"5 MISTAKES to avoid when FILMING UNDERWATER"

My name is Matthias, I'm an underwater cinematographer and filmmaker based here in Zurich, Switzerland. Today I want to talk to you about 5 mistakes that you should avoid when filming underwater. Coming up!
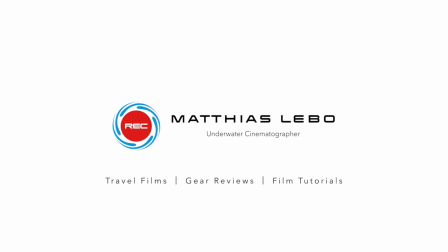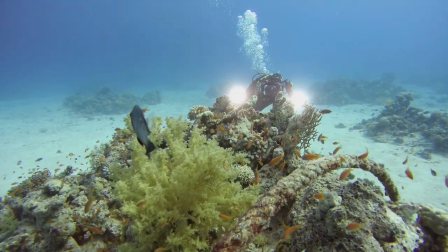So I've been filming underwater for quite a few years and have started to
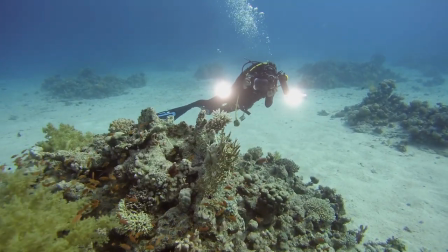teach underwater cinematography about 2 years ago to my students. During those years I have come across a lot of the issues that do happen regularly with people that start filming underwater. There is a few things that you should avoid when filming underwater to make sure to get the best possible footage. Mistake number one that I see a lot of people doing when they start filming underwater is that they go too deep. Now as you know colors and light disappears the deeper down we go. So in terms of getting proper colors you want to try to stay as shallow as possible.
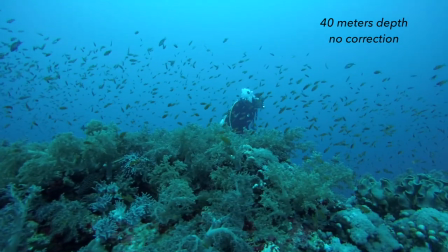Ideally you want to film somewhere between 5 and 10 meters of depth. If you go any deeper than that your colors your light will start to disappear
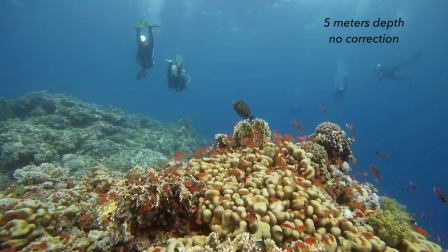and you will need to bring extra lights with you to compensate for that. Another mistake that happens very regularly with people that start off with filming under water is that they don't go close enough to their object. Now because when we film under the surface we have water in between our lens and the object that we're filming and
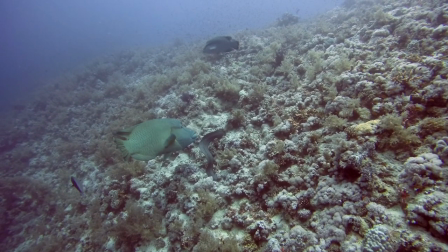the more water there is in between those two things the harder it is going to be for you to get nice looking footage.
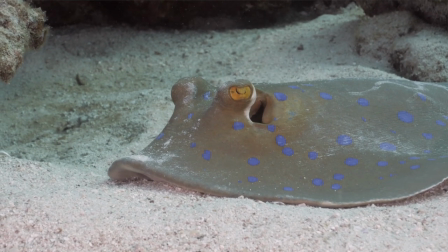So what you want to try to do is get as close as possible to whatever you're filming.
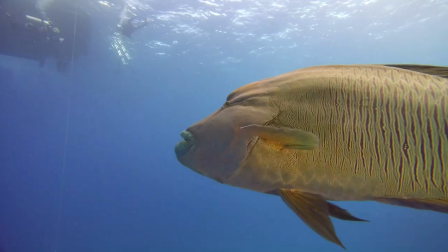Especially if you're filming with a big dome port and you have a wide lens on it you
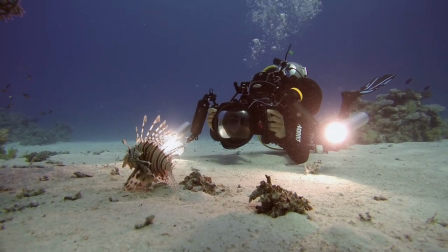really need to make that extra effort to get as close as possible to your subject. Mistake number three that happens quite often with people starting off with underwater videography is that they're relying on the automatic white balance of their camera. Now some cameras like action cameras they might not have the option to set your white balance manually but if you do have that option in your camera you should really take use of it.
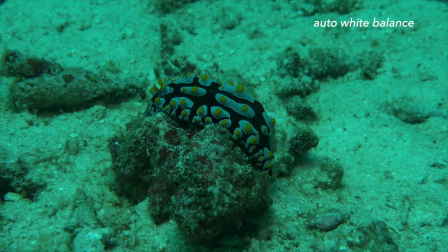The problem with automatic white balance is that your camera doesn't know that you're underwater
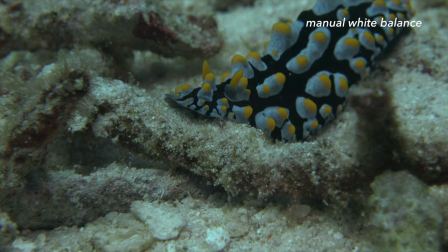and that certain colors disappear quicker than others so it's
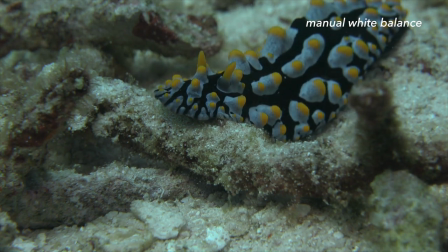essential that you use your manual white balance and you should set your white balance manually every couple meters that you go deeper down on your dive and then again as well set it as you come up shallower towards the end of your dive. But just following this one tip and setting your white balance manually, your underwater footage will look a lot better right there. Mistake number four that you see on a lot of videos of people that have just started with underwater videography is that they're trying to capture something from the top.
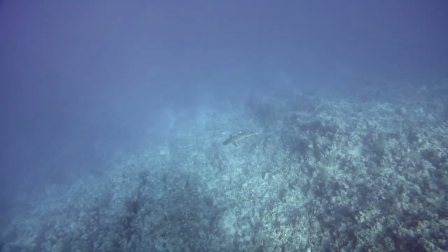So they're trying to capture something being much higher than the object itself
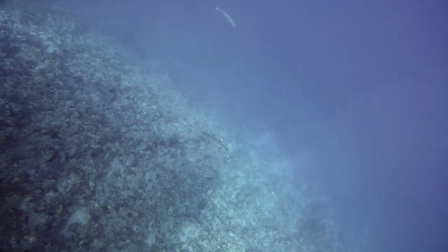and then shooting down into the depth. and that is always a very tricky
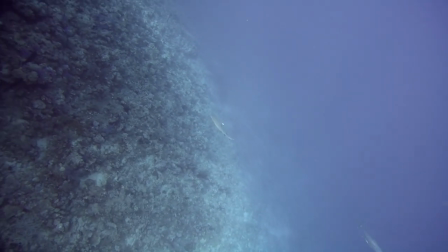way to shoot something underwater simply because down deeper it's going to be darker it's going to be really hard to capture the colors and to get enough light into your footage so it's always much much better if you change your shooting angle and you try to shoot at a level at the same
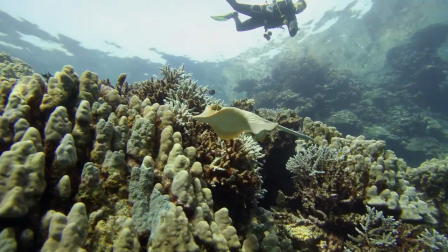level with your object or even better slightly up to the surface Try to avoid shooting directly into the sun though because that's going to give you some
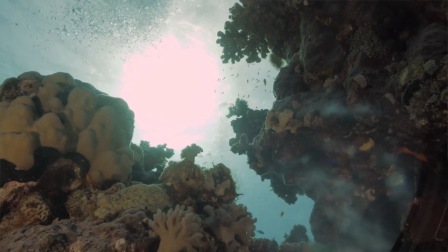mostly unwanted flares in your footage and it's going to be really hard to expose your footage correctly if you're shooting right into the sun. But definitely try not to shoot down into the deep rather go down to where your object is,
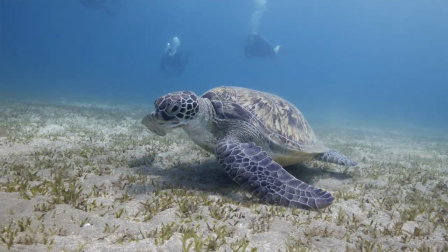find a nice position, find a nice angle and then shoot your object at the same level or slightly up to the surface.